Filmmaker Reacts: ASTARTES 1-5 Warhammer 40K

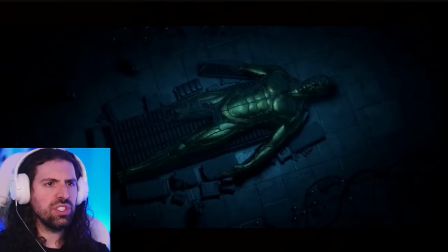again I love the music choice what is this goliath like
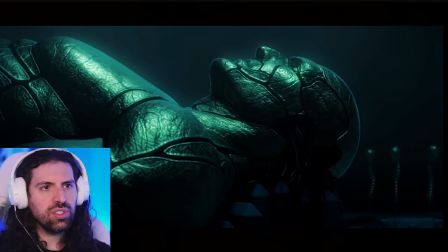giant the music choice almost feels like sound
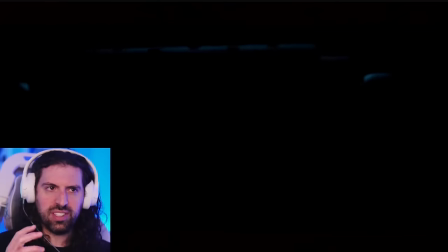like I would hear this weird thrumming as I'm as I'm you know making my way cautiously
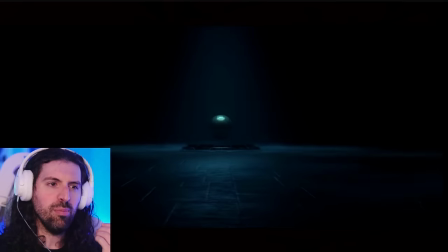through this place and it's just the the mood we call it we call it mise-en-scene the
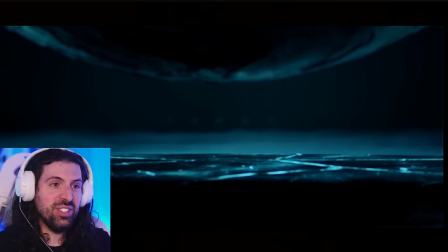mise-en-scene of this entire set piece is just it's dripping with mystery it's
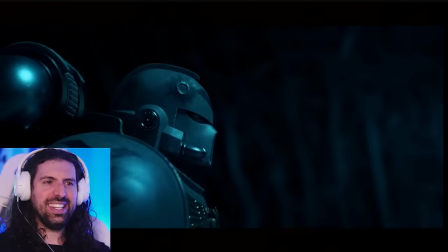dripping with intrigue my goodness it's so well done and there's those analogous color harmonies again,
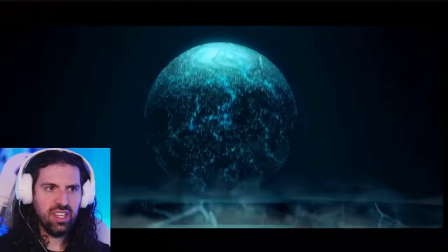in this case, adding to that mystery. What is this?
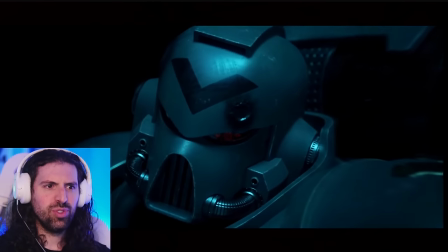It's like a thrumming heartbeat.
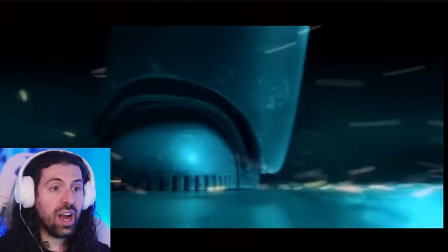Wow.
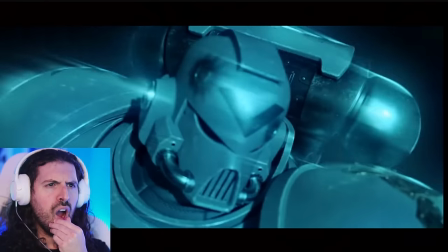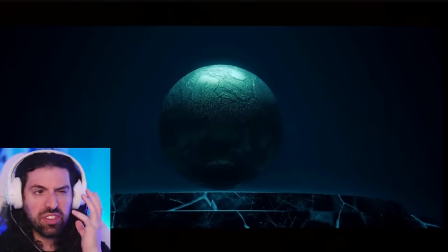What an effect. What a visual effect. Blurring.
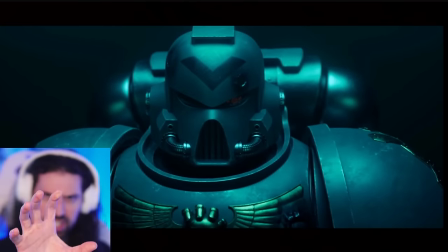It has a similar visual identity to the guy who was with the psychic powers, so I'm led to believe that But it is related to those guys.
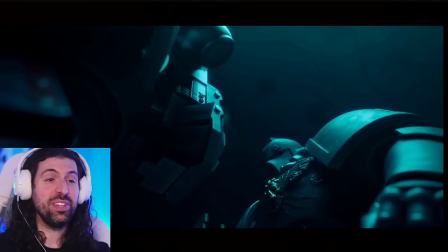I need to know the lore though. This is so cool. Like I said, lore masters, if you have any tidbits for me. This is just intriguing, man.
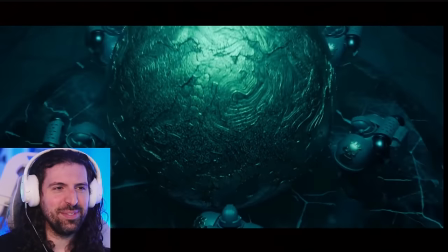I'm going to have to ask my friend, too, who plays Warhammer. Look at that!
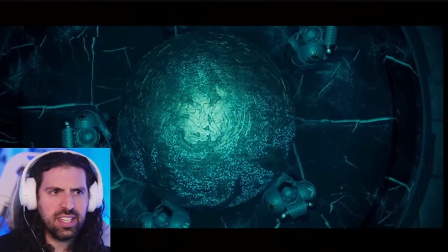And what are we doing? Maybe extracting something from it, or just destroying it?
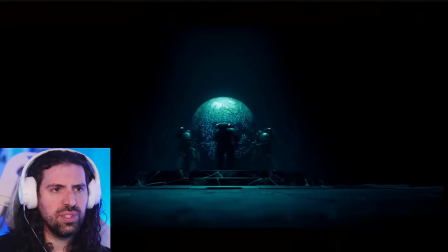And look how it's dispersing the blues. Yeah, the visual effects, the sound design.
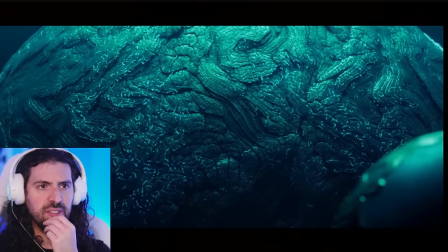it is high level on this. Not a word spoken, by the way.
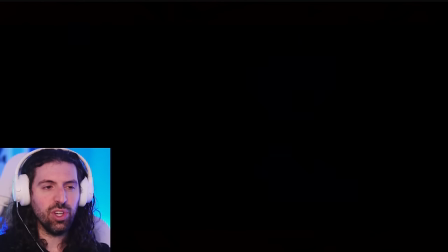Not a word of dialogue. And there's so much visual storytelling, visual narrative happening.
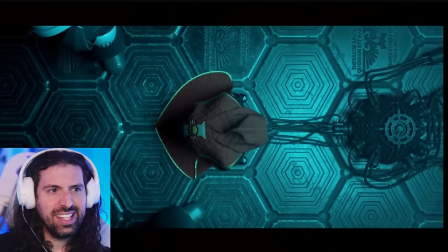Like,
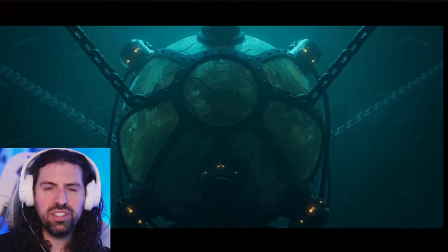in a similar way to The Mandalorian, we're experiencing emotions with no facial expression.
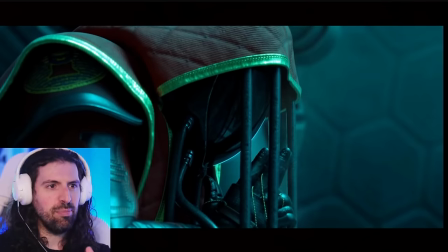It's body language acting.
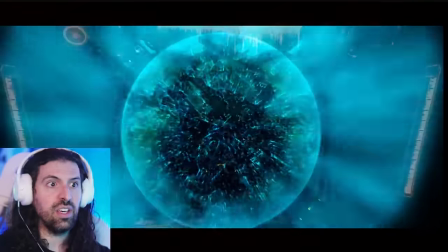What the? Did he just possess one of the guys?
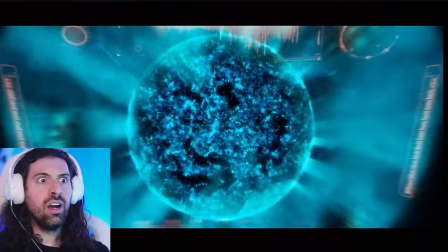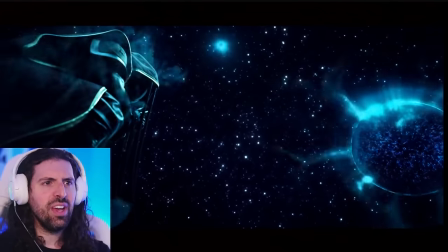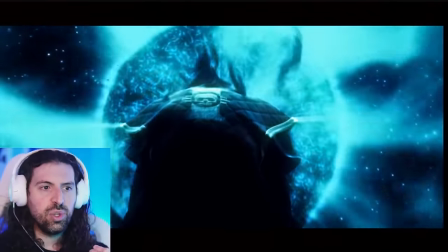This has to do with the incense, doesn't it?
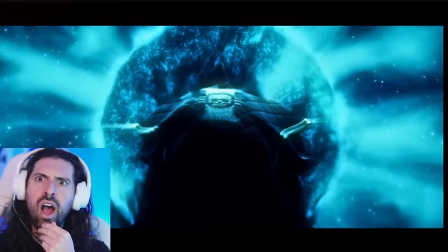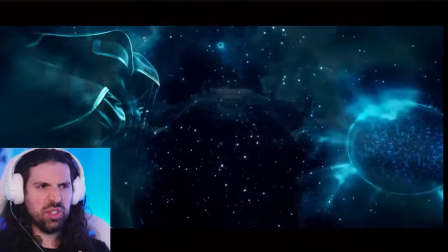This...
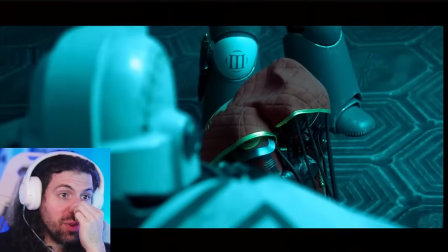The reflection! The reflection, that transition was so well done. The edit.
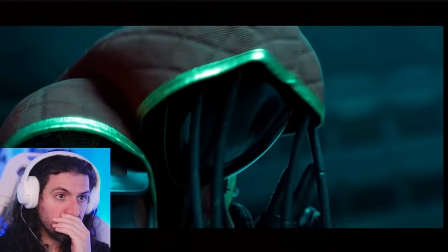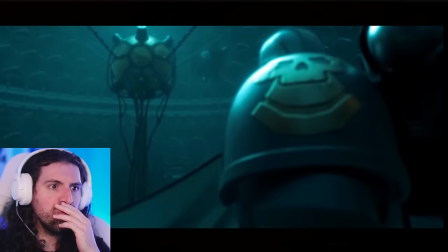The shaking. Oh man. Did he get possessed?
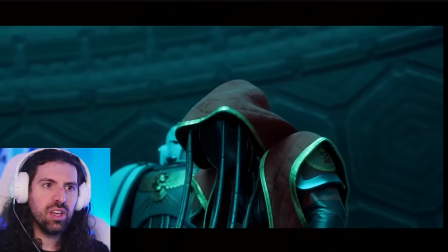What happened? Did it take over him? Oh no.
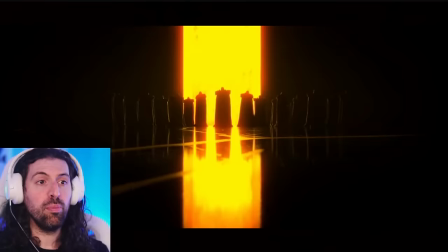The music is telling me foreboding. From boating. From boating.
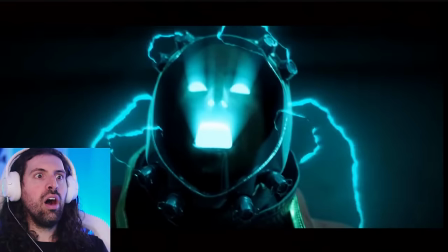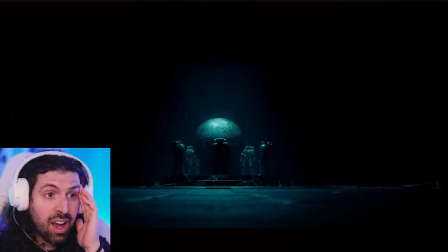What? Oh my god. The intensity.
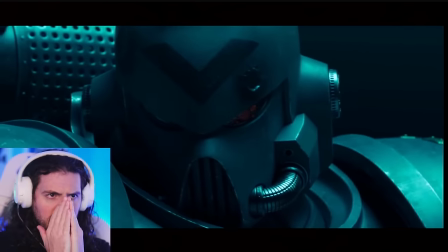Okay, my question for the lore masters. Was that planned or was that the mission went south? We had to take them out.
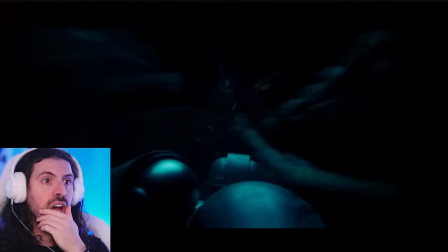I
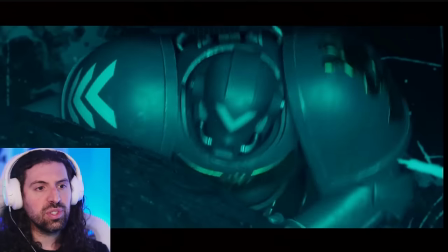am so impressed.
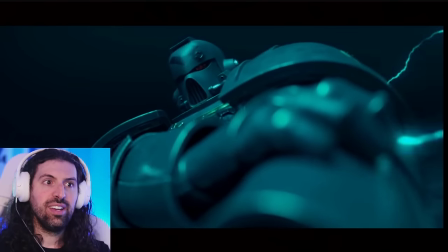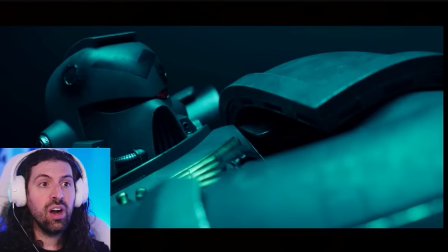Oh no. It's assimilating them.
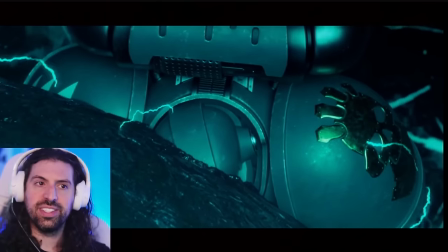Horrifying. Oh, that's not right. What an image, just like it's water.
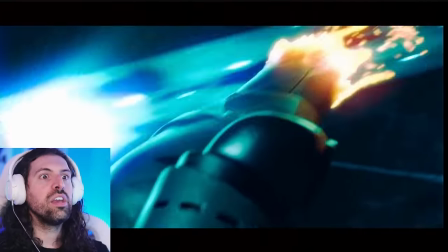Yes!
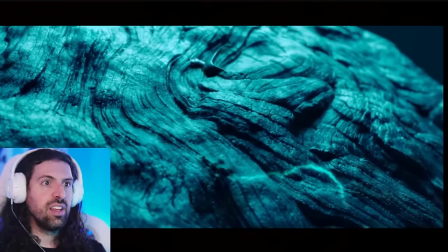What? It just... Oh, that's terrifying.
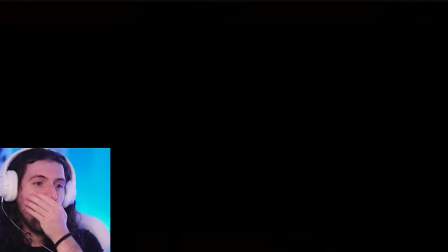Really